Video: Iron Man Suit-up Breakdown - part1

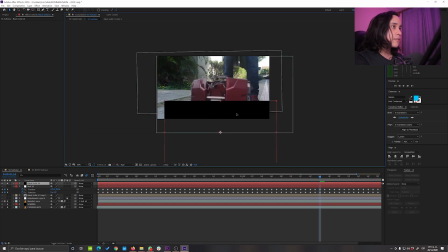[2:52]
with I just positioned something like this it's like this let's say hey I just did a mask like that and then just made it like
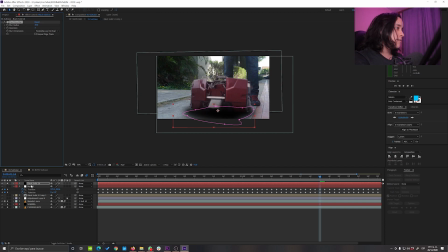[3:06]
a fast blur or something and put it below the suitcase and now we have some kind of shadows below and now we have shadows cool something like that
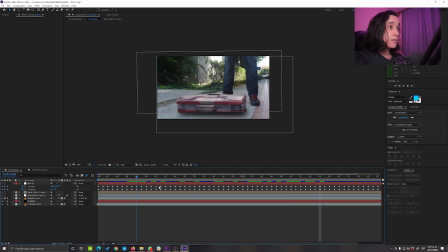[3:19]
obviously you have to animate them because the suitcase is moving so yeah you gotta try to match the movement after that I just needed to hide some stuff which was the reason why I always had these black bars because I just wanted to make it a little more a little bit more cinematic
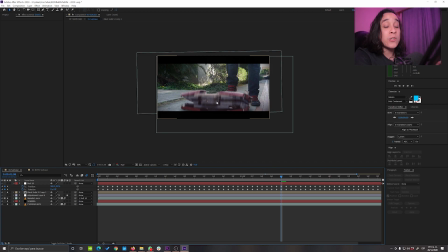[3:39]
and have some space where I could hide some stuff some stuff like this this cut out I just hide it with the black bars and that's it no more easy
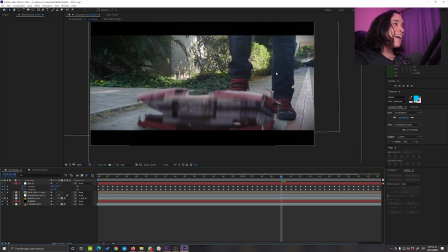[3:51]
easy peasy and lastly I just you know the cinematic shot
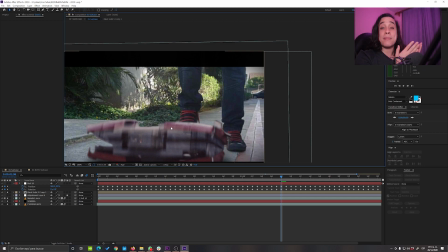[3:56]
usually has like a lot of depth like you can see some parts that are blurry at the back and your subject is like very sharp and everything well when you have a small sensor camera like the one I have a compact camera you don't get that depth in your footage so what I
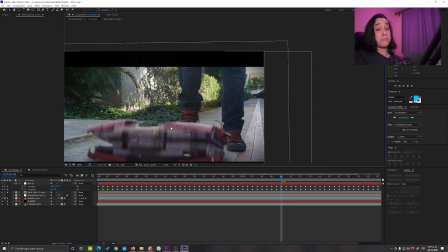[4:16]
did I just tried to come up with a very simple solution the best I could do at a time and we and it was just to create an adjustment layer and basically
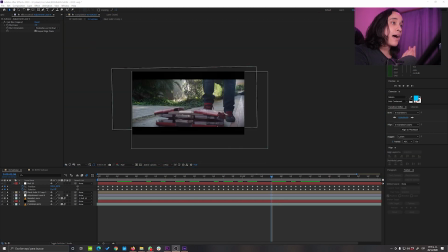[4:27]
mask the farthest parts from the video I just did that just to make it look a little bit more cinematic. That's it for the compositing. Now we're gonna dive into the rotoscoping of that piece.
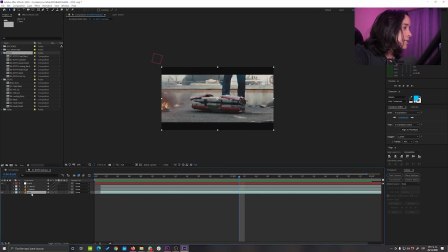[4:41]
As you can see here this is the raw footage. It has a lot of movement and as we all know rotoscoping is a very painfully slow process. So usually when you have to rotoscope stuff just gotta try to find the most efficient
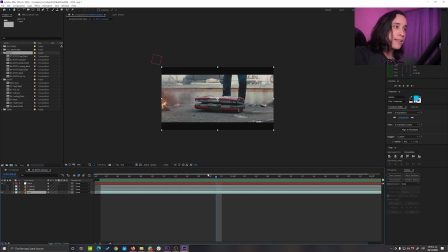[4:57]
way to do it and for that every little thing that you can do to minimize the time that it will take you to do rotoscoping will work also if you're like me and you're planning to take this stuff and composite it into another footage you better have this footage
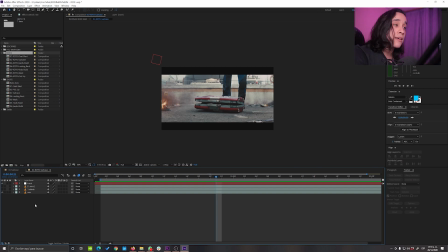[5:17]
stabilized because then it's gonna be moving all around and matching the
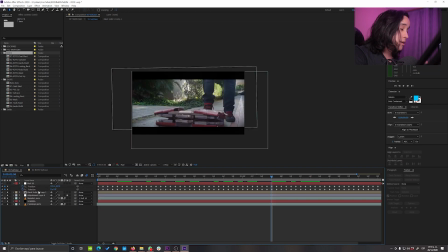[5:22]
movement of this camera with this one and doing all the stuff it's gonna be complicated
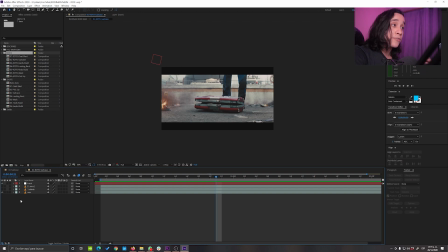[5:27]
and also making the rotoscoping of something that is moving a lot is also very complicated so what I did was to stabilize that
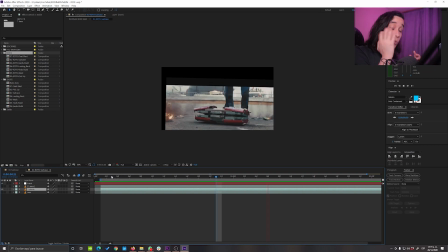[5:39]
footage as you can see here which allows you to basically have the suitcase almost like static on the floor like the camera is not moving because we're compensating the camera the camera movement with the with our digital movement and then on top of that
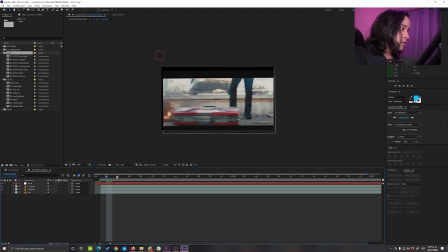[5:57]
one I decided to make the rotoscoping
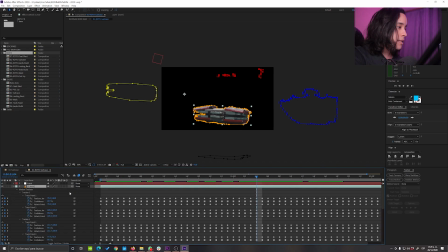[6:01]
which is this one let me show you so it's a lot of max at the time I didn't know much about rotoscoping now I know that this is not the way that you would do it.
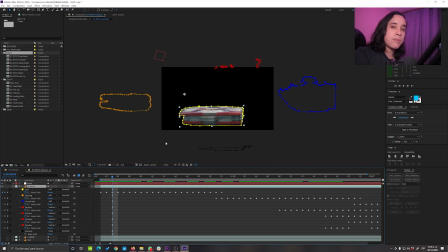[6:16]
For rotoscoping you usually have to break apart the thing that you're gonna be rotoscoping. So you have to break it apart in little parts and in very simple shapes basically. And as you can see I didn't do that I just like made a complete shape for everything.
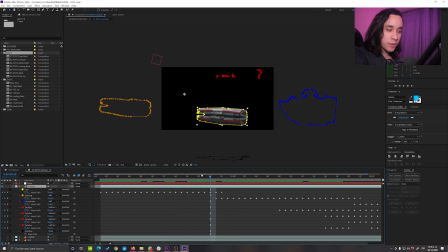[6:35]
Animated it. And what's the problem? The problem is that eventually you're gonna get to this point.